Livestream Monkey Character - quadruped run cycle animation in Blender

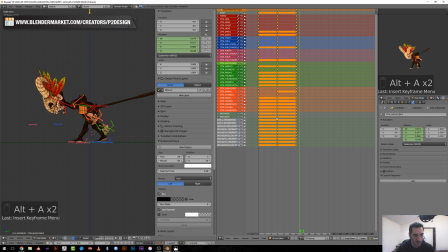26:12 Yeah, that's looking nice. Maybe I can move this a little upper,
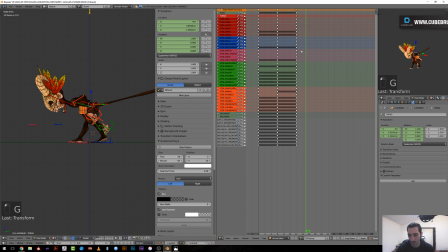26:21 and now there will be on frame, so frame 18 here, the how to say, the air position when is like
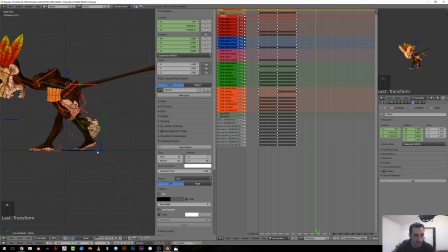26:35 really pushing forward, meaning that this leg is gonna be already in the air, like it has finished its movement. This one will be still on the ground pushing backward,
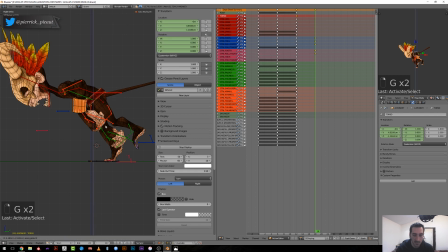26:55 will be slightly higher, so I don't want to stretch the leg too much, but I think it's okay. And now it should be like in full,
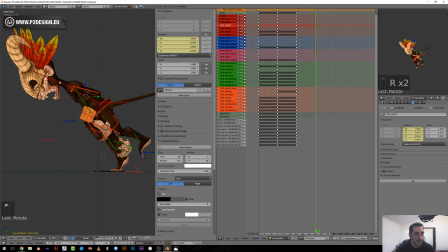27:10 his spine should be straight, meaning that he has gathered a lot of energy and still pushing with his head. This arm should go like forward, oops, sorry. And I will keep this broken hand like this.
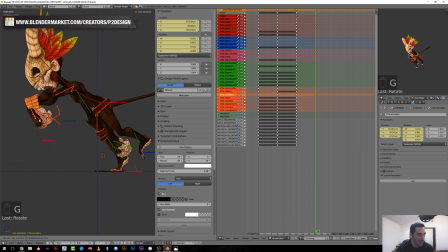27:30 It will give more dynamism to the movement. So if I check my reference, both arms should be like pretty close one to each other,
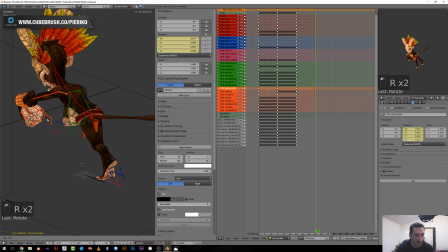27:44 and the shoulder should be like pulling the arm forward and upward in this case.
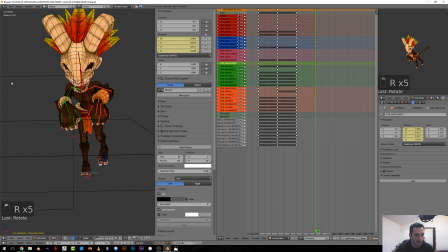27:57 Yeah, I think this big head make him looks a bit stiff, I think, which I don't like.
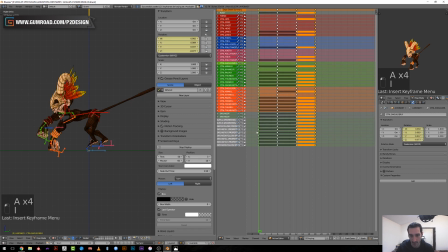28:07 But so from this stage we should be back to this one. So it's not a classical run cycle where you can animate one side and then
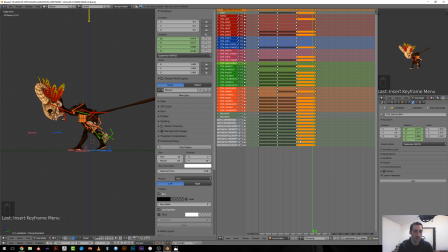28:26 mirror all the poses. Here we have both sides moving in an offset way, and it will influence the way the spine move. You can't mirror this animation. That's why quadruped animation is harder than biped one,
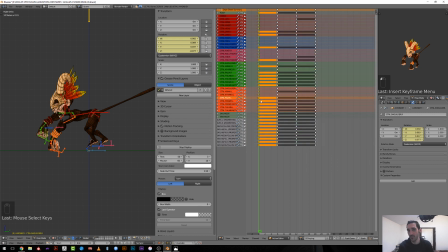28:44 where you can make half of the run cycle and then finish it.
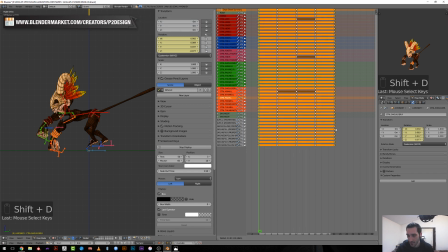28:48 So I will duplicate this one, so the very first one, and move it on the x-axis and check how it looks now.
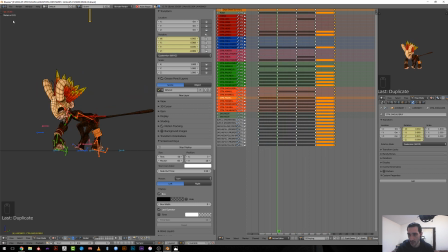28:58 So unfortunately my frame rate is like super low, which sucks, but it happens.
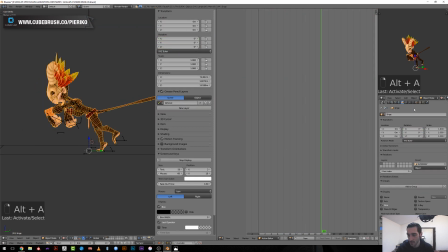29:06 This is probably because of those modifiers. You can see now I reach like 10 more frames per second, and this is, I don't know, I'm a bit
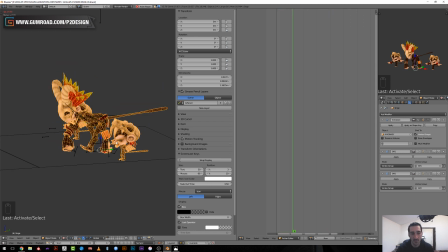29:22 unsatisfied about it, but as soon as you have modifiers onto a character, even a mask modifier where we could think that you're removing polys from your viewport, this should go faster, Blender tend to get slower.
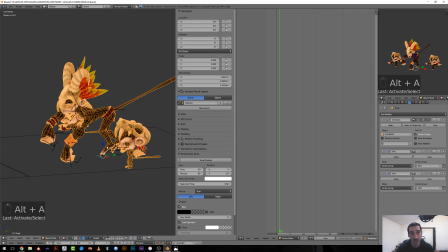29:42 And also, I mean, here we have like 10,000 vertices. This is nothing to be animated with a pretty low
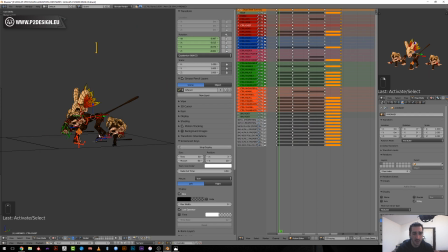29:53 bone number rig, and still it's a bit slow. So yeah, that's unfortunate. I hope they will enhance the viewport performances for 2.8,
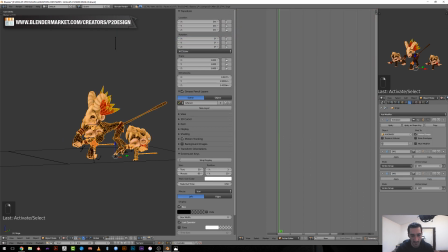30:08 but yeah, for the time being doesn't seem super handy. So for the timing here, that's gonna be a bit complicated